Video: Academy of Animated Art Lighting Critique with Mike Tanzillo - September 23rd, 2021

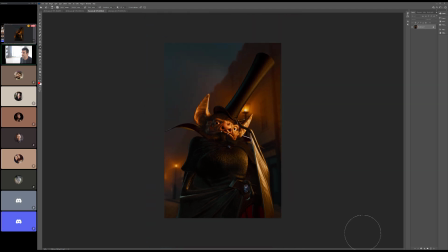[37:17]
So I think your key side is looking really good. The wing is getting. I want more detail in the spec, and I want the spec to be a little less. So, because I'm getting some like this shape feels pretty broad.
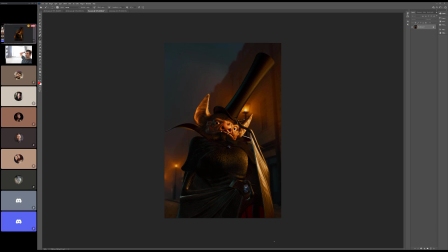[37:38]
It might just be a matter of decreasing the spec on that just a little bit. I think the background's looking good. So decreasing the spec on the wing, and then another big one for me is I still think there's room to push in
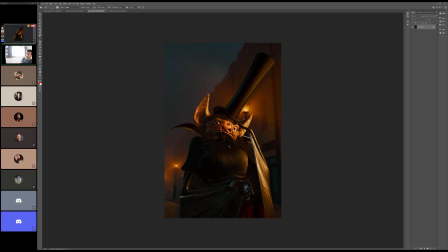[37:54]
some cool light in here, some cool spec in there, just because we're getting coolness in here. Also, the spec in here is starting to look a little bit green. I would shift it more towards the blue color of the background.
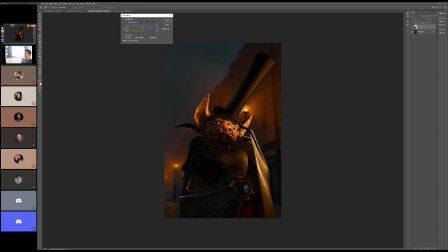It might be a little aggressive, but somewhere in that region, that's right.
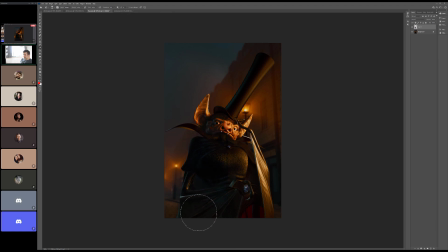[38:24]
Yeah, just a little bit more on the blue side, but I do want to see a little bit more spec in the wing, and then a little bit up in here. And then again, try and get a little more of that diffusion on the foreground like we were showing the other day. Does anybody else have any thoughts on this?
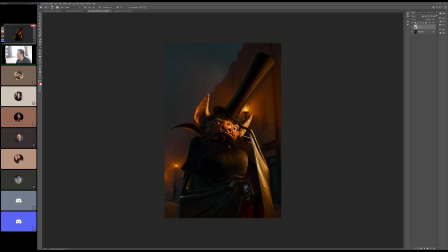[38:43]
The teeth, I love that you're trying to showcase the teeth. I think it's really cool. They're a little bit too bright, especially this one. It's just like a little bit glowy, so I'd pull that back just a little bit more. I think that's
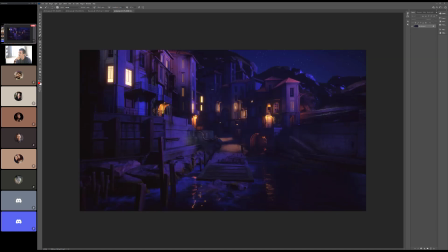[39:01]
great. All right, next up we have Ubed. So this is looking cool.
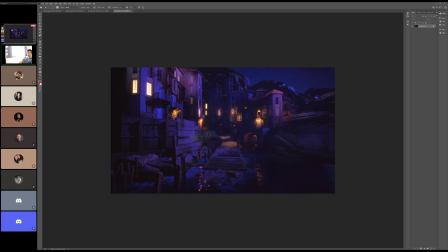[39:09]
I think the purple is a little bit too saturated. I think it's too strong of purple. I think that we can actually I'm doing this way.
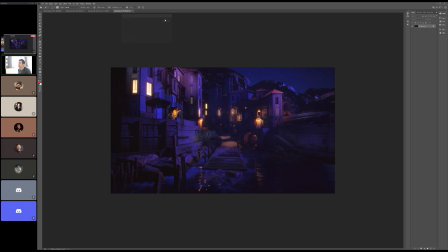I think we just pull this back a little bit. I think that'll help out a lot. I would double check the reference. I think this feels right in the color scheme.
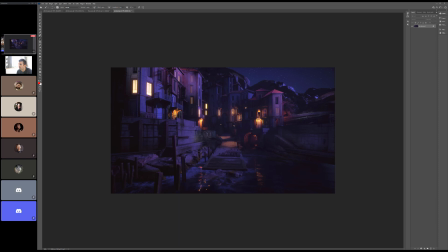[39:42]
But I would just make sure that purple is lining up to what we have before. And then again, just making sure that we're getting the aerial perspective. When I was looking at it before, it looked like some of the darker values here in the foreground were actually lifted a little bit more than what I'm seeing right in there.
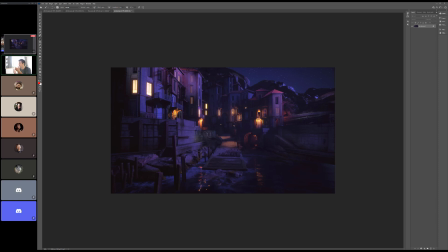[40:00]
So you just want to make sure the blackest blacks are in the foreground, and then they get lifted up as we go back into space a little bit. I also think that our brights can go a little brighter, kind of overall.
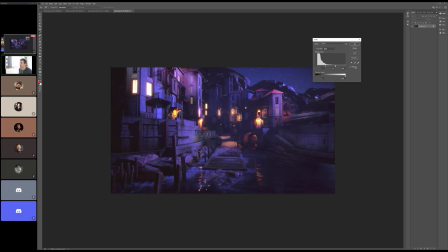[40:17]
Because again, if we're trying to get that Luca feel to this, it's pretty like happy, glowy brightness in some of those areas. And I do like that you've kind of created these pockets around the space. I will say this as well. I think that it could be worth it, depending on how you're doing this,
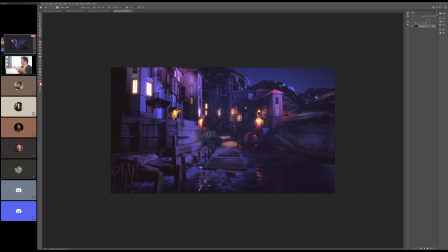[40:35]
if you have the opportunity to add a little area light down there and just bounce in some more bounce light into these like little pockets where the key light is, the warm lights are hitting. And lastly, I think this light right here, I want to see it affect the railings a little bit more.
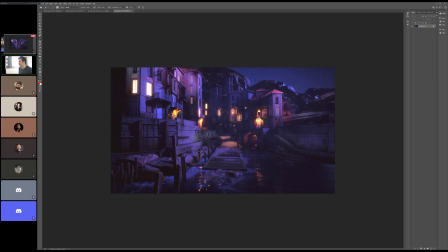[40:53]
It's kind of stopping abruptly, and it's only affecting right here. Like, I want to kind of see it spill out. I don't know if it would hit too much on this side, but on this side, definitely it would start to hit some stuff. Yeah, anybody else have any thoughts on this one?
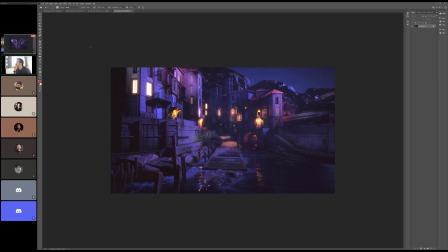[41:14]
But yeah, those are the main areas I would kind of focus in on there. And Alfredo, thank you for your patience.
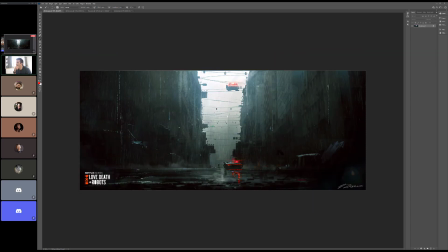[41:21]
So I wanted to pull in your reference here because this is so...